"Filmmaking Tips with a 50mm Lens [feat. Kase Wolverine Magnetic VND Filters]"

Thanks for joining me. I'm Brandon Lee and I'm about to give you a filmmaker's perspective on that lens that we all probably have but maybe we don't appreciate quite enough, the nifty 50.
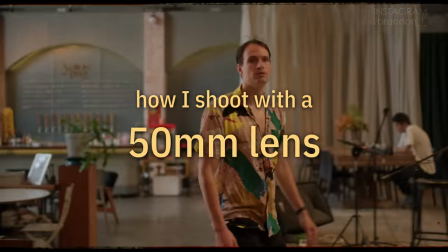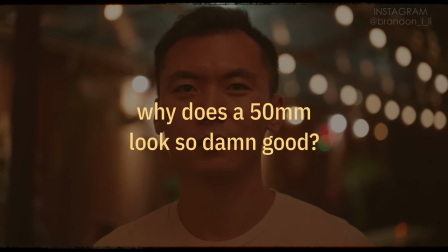[0:17]
First of all, why does a 50mm lens look so damn good? Well, part of it has to do with physics.
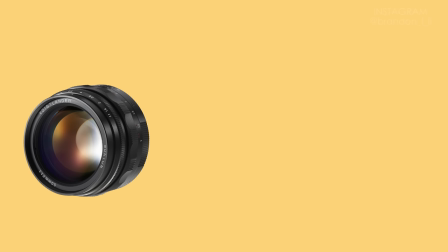[0:23]
I won't go any deeper than I understand myself, but basically the diameter of the lens and the diameter of the sensor are almost the same size,
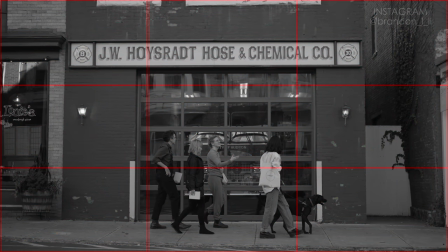[0:31]
which means the straight lines stay straight. things just look normal, which is how it earned the nickname the normal lens.
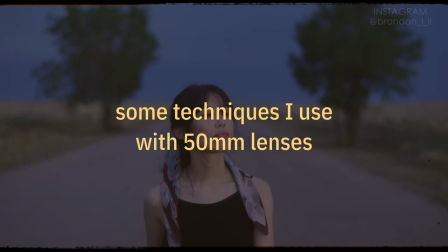[0:38]
All right, now let's dive into a few specific techniques I use for shooting with the 50.
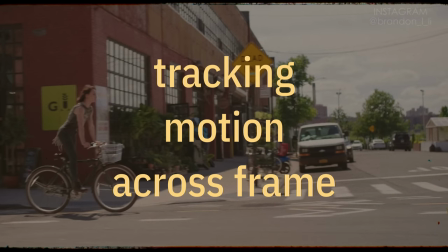[0:44]
First up is tracking motion across the frame. I'll get into this one a bit more later in the video,
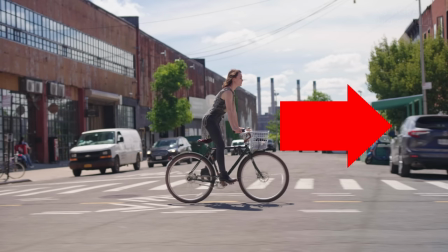[0:49]
but basically what I mean here is that the 50 millimeter lens is good for shots where something is moving left to right or vice versa and the camera is moving with the subject.
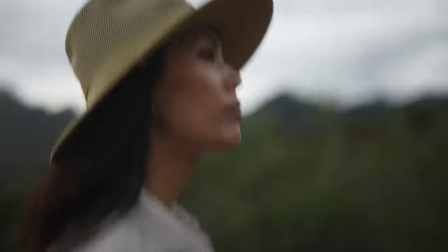[0:58]
This is because the compression of the distance between things creates distinctive layers that add to the sense of motion in the shot.
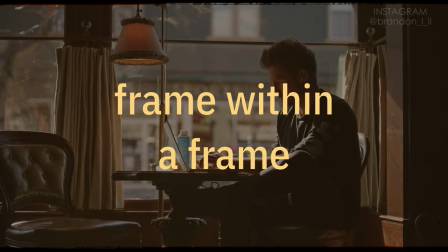[1:06]
It just feels good. Next is the frame within a frame.
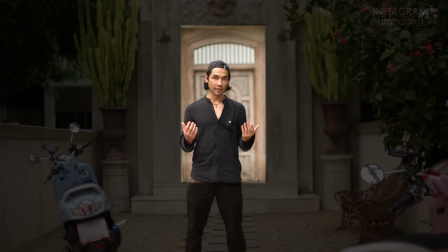[1:12]
So right now I have a door frame that creates a frame around me in the composition and then around that is the frame of the screen itself,
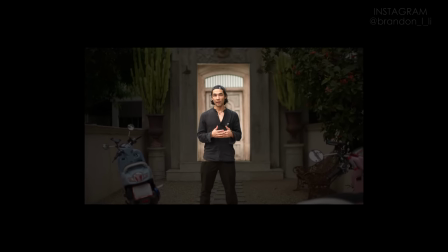[1:20]
the 16 by 9 frame of the actual video.
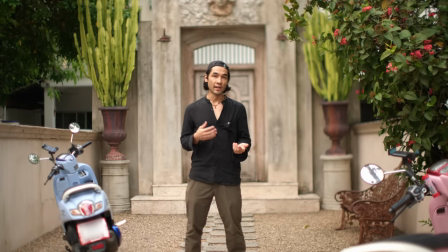[1:23]
You can create this effect with the 50 more easily than with other focal lengths because with the wide-angle lens the the door would be a lot smaller in the frame. So you wouldn't see it surrounding me as much. It wouldn't be as compressed.
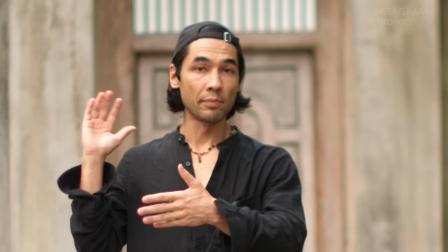[1:33]
And with a longer telephoto lens, the door would be possibly completely blurred out behind me and you wouldn't really see the shape of it around me.
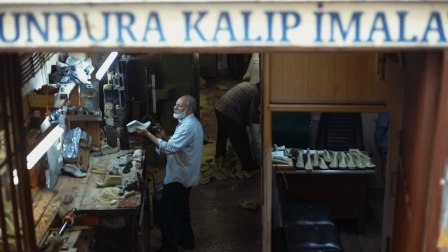[1:42]
So the 50 is kind of a sweet spot between telephoto and wide so that you can really easily create these frames within frames in your composition.
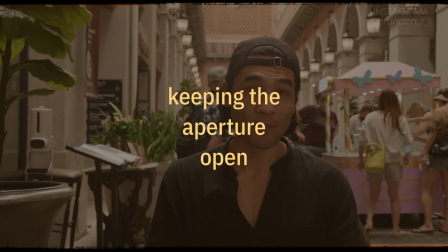[1:49]
Now I want to talk to you about why you should keep your aperture open when you're shooting with a 50 millimeter lens.
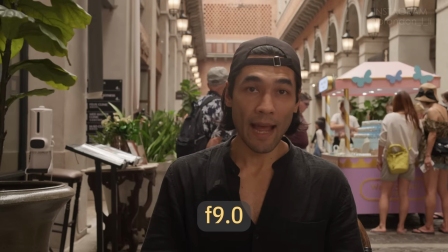[1:53]
Right now, I'm shooting with a 50 f1.8 lens, but the aperture is closed down to f9 because it's bright.
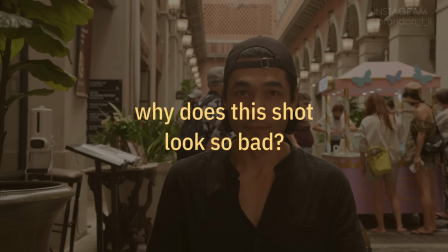[1:59]
Now, why does this shot look so bad? Well, I think it's because of that deep depth of field combined with the longer focal length,
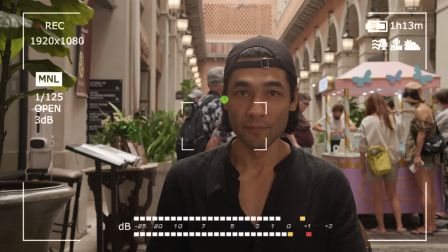[2:06]
which reminds us of the bad old days of small sensor video cameras or the bad new days of smartphone video.
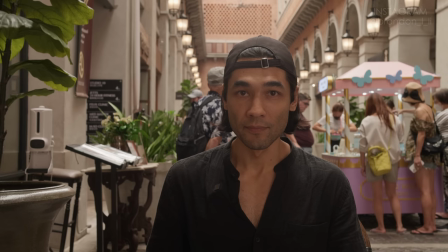[2:13]
Either way, it doesn't look good, so we need to open that aperture a bit more.
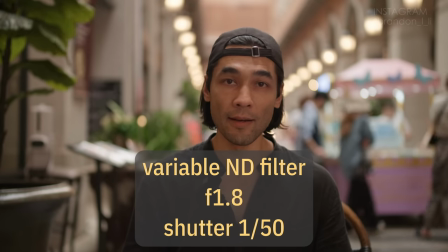[2:17]
The proper way to deal with a bright situation is to use a variable ND filter or a variable neutral density filter,
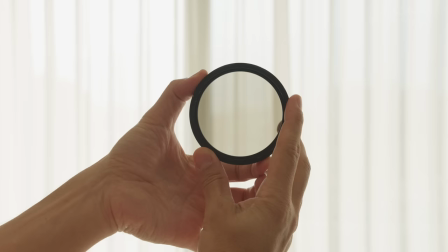[2:23]
which is effectively the same thing as putting sunglasses on your lens. And the variable ND means the sunglasses are of variable strength.
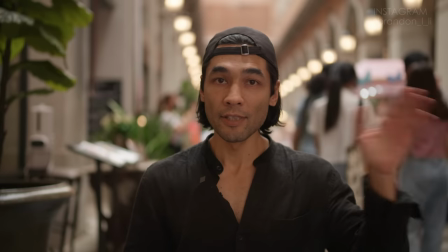[2:31]
So if it gets a little brighter, a little darker, you can adjust for it. Now I'm able to have the proper motion blur in my shot and I keep my nice blurry background.
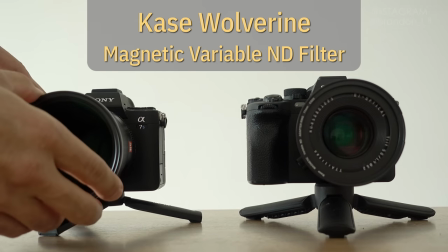[2:39]
Which brings us to the sponsor of today's video, Case Filters.
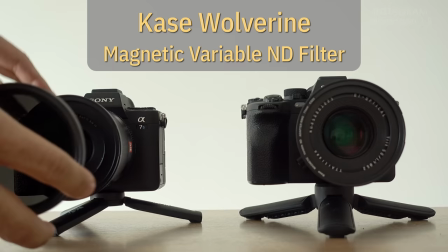[2:43]
I wanted to feature their Wolverine magnetic filter system because it lets me add, remove, and switch the filters really fast.
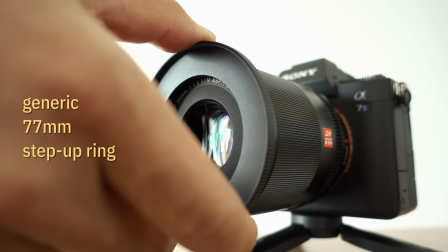[2:50]
So here's how I do it. I start by stepping up all my lenses to 77 millimeters using a standard step-up ring.
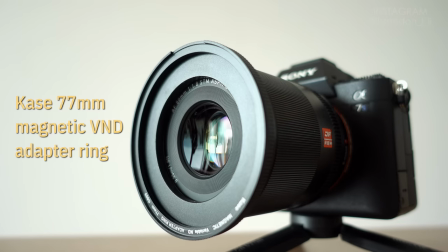[2:56]
Then I add the case magnetic variable ND adapter ring on top of that. And then I can drop the variable ND filter on top of that.
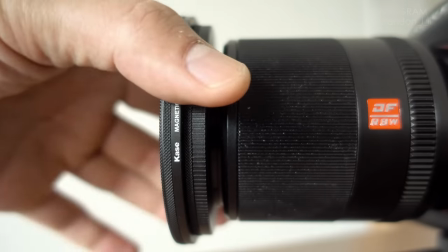[3:05]
There's a 1.5 to five stop filter, and a six to nine stop filter.
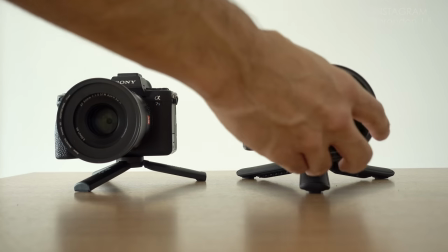[3:11]
So whenever I switch lenses, I don't need to worry about unscrewing filters, which can be a lifesaver, especially when shooting in the cold, where threads tend to get stuck.
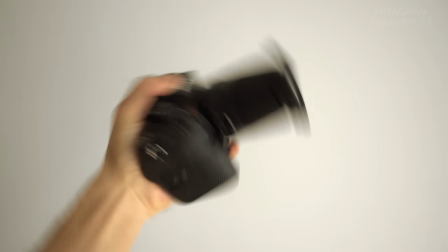[3:19]
And yes, the magnet is pretty strong. Now we're going to do a little test to see if the ND filter is causing a color cast on the neutral tones in the image. So sometimes when you use an ND filter, it will cause your image to get a little cooler or a little warmer or a little more green, a little more magenta.
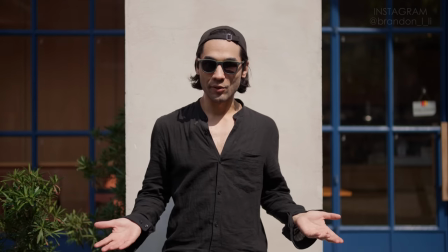[3:37]
So that's what we're going to test here. This is the image with no ND filter at all. And now we have the 1.5 to 5 stop ND filter at full strength.
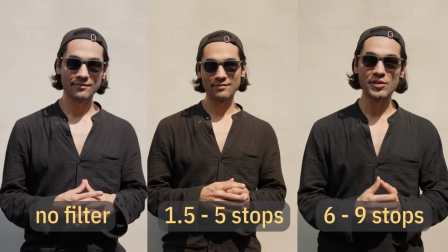[3:46]
Now you're seeing the 6 to 9 stop filter at full strength. so you can just compare the different images and see if there's any color shift between them.
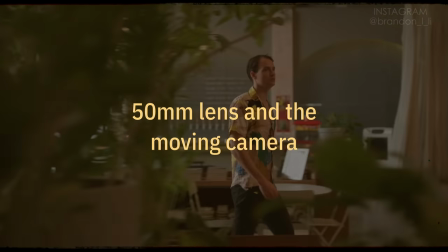[3:57]
Now I'm going to demonstrate some moving camera shots with a 50 millimeter lens and talk about the techniques that I use.